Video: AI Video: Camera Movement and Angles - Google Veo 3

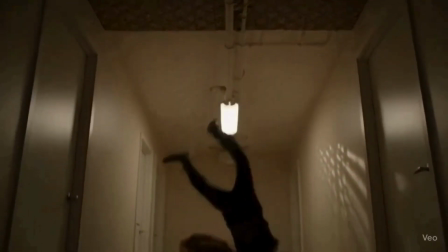The camera movement is called a tilt,
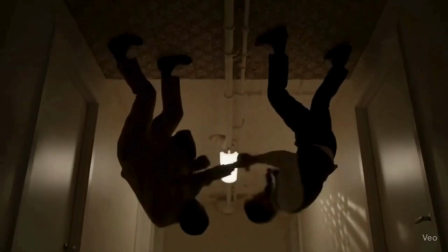which means it stays in a fixed position and moves up and down to follow the action. So our prompt becomes: two men are fighting inside a narrow hallway.
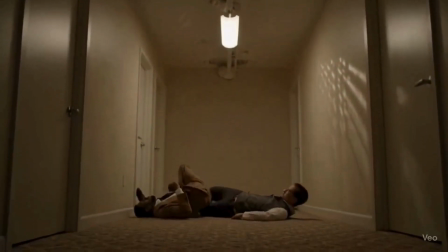The action flips onto the ceiling. Gravity bends.
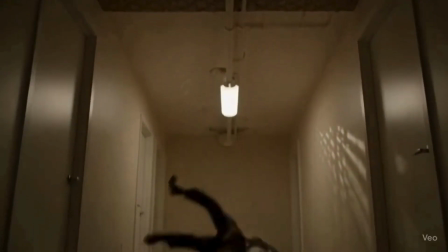They are now fighting vertically. The camera tilts to follow them upside down.
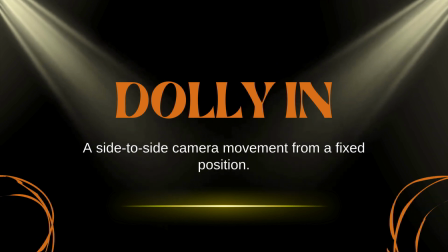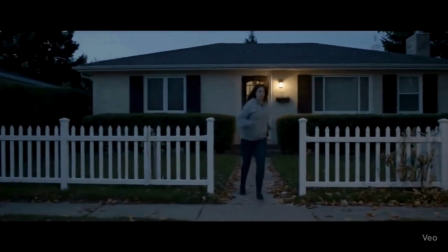What if your AI scene could feel like a thriller before a single word is spoken? This scene is a recreation of the opening shot from It Follows, made entirely with AI.
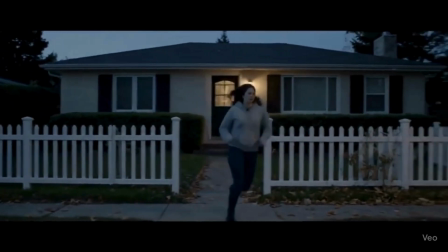I wanted the AI to build tension, not just action. To do that, I added a mood to the prompt,
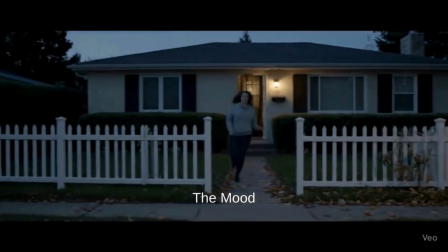telling the AI to make the scene tense and suspenseful.
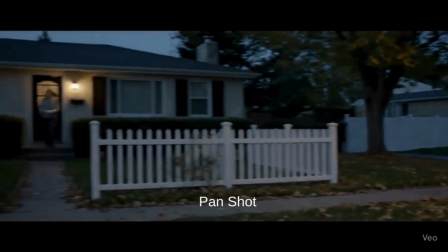The camera movement is called a pan. It moves left or right from a fixed position.
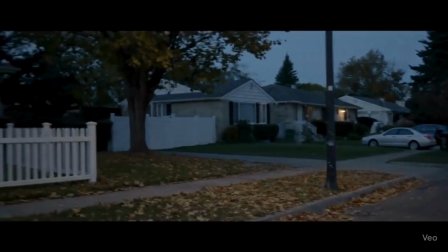And I told the AI to move the camera slowly to create that creeping, intense feeling.
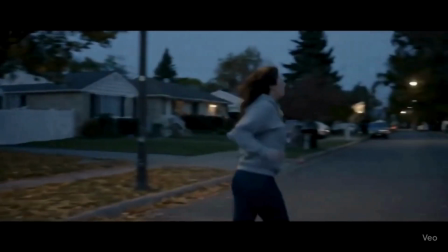So, if you want to create something like this yourself, here's the prompt.
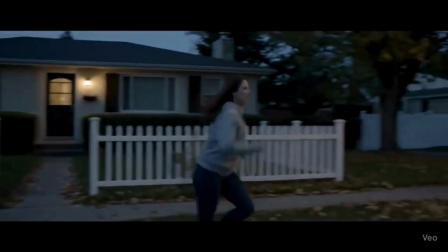A camera slowly and smoothly pans from a quiet street toward a house.
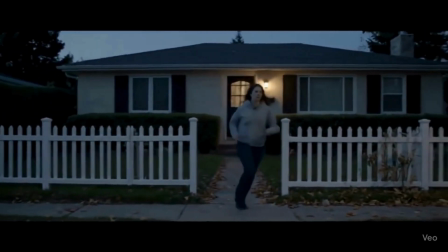Then it continues panning, following a girl as she steps out the door and runs across the street.
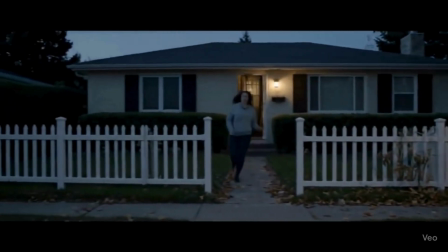She looks scared. The mood is suspenseful and tense, creating a feeling of unease.
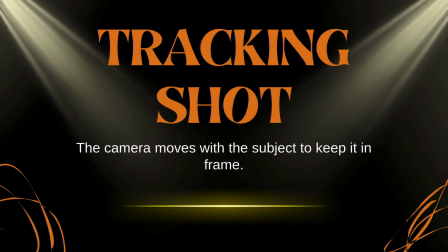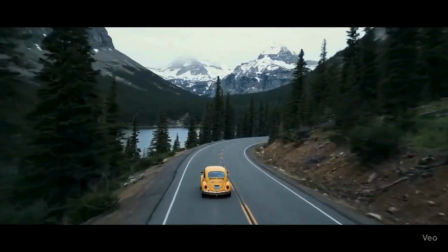Tracking shot prompt. Want to mimic the shining, iconic 1980 opening? Here is the camera movement. A slow, cinematic aerial drone shot,
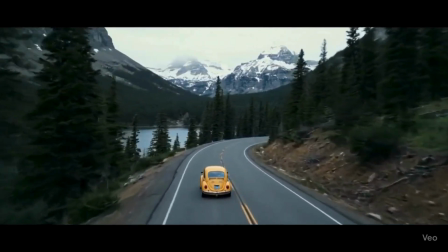flying above and behind a yellow car, smoothly tracking over a winding mountain road.
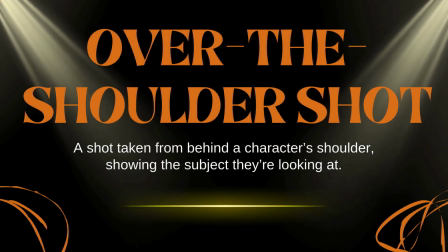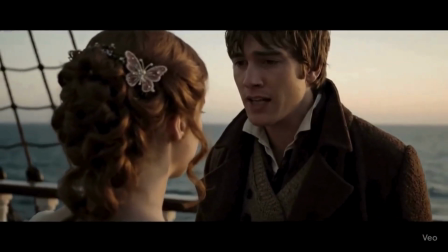I made the AI sing without even asking it to. The scene from Titanic was recreated entirely with AI. I wanted to capture the romantic moment between Jack and Rose and make the viewer feel it too.
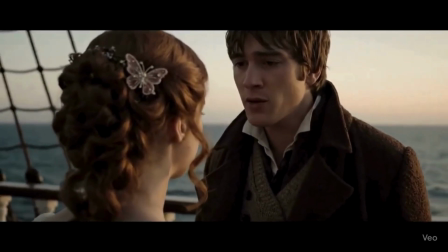To do that, I described how Jack feels about Rose, then reinforced the emotion in the mood section of the prompt.
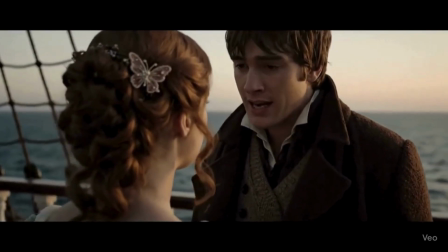In the original film, the scene takes place inside a room,
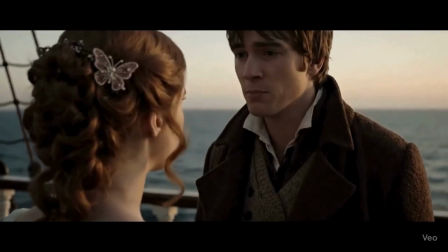but I moved it out onto the ship with the ocean in the background to make it even more romantic.
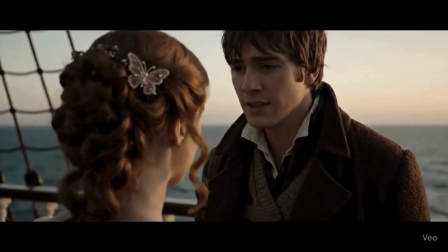And voila! The moment I generated the video, I was surprised.
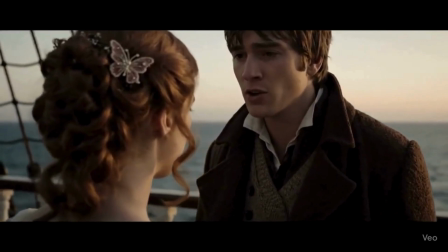Jack started singing.
You jump, I jump, remember?
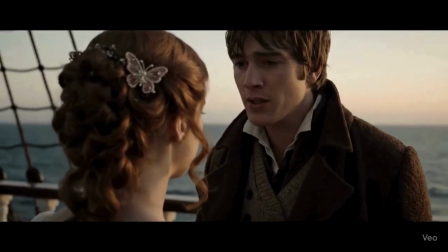I can't turn away without knowing you're alright.
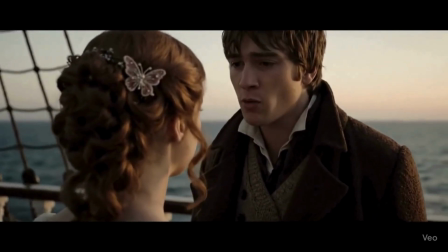The AI felt the romance so clearly, it turned the moment into the start of a love song, all on its own.
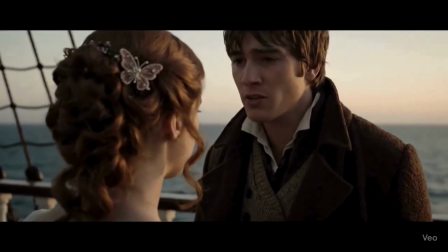The camera angle is called an over-the-shoulder shot. It's filmed from behind one character, looking toward the other,
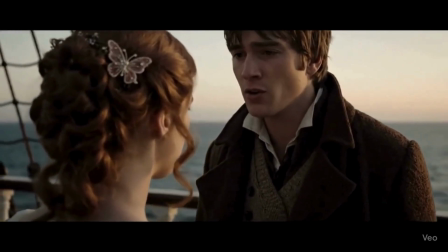often used to create emotional intimacy, but also common in dialogue scenes and dramatic reveals.
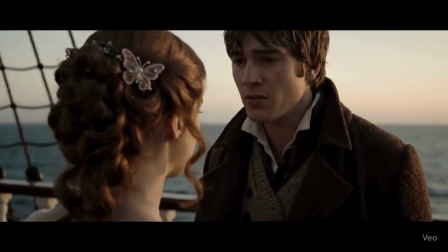To capture that same emotional feeling, try this AI prompt. Over-the-shoulder shot from behind Rose. Her auburn hair framing Jack's tender, intense face.
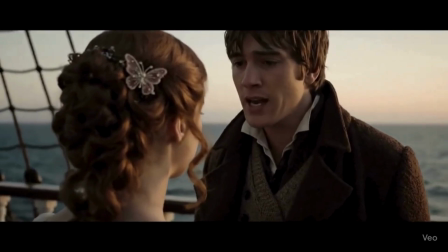He looks at her with deep emotion, delivering his heartful line by the ship's railing against a vast,
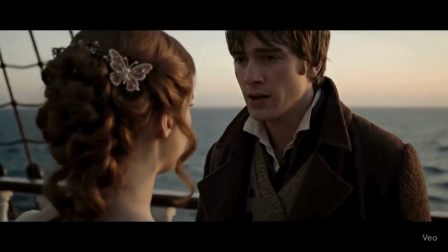romantic ocean horizon at dusk.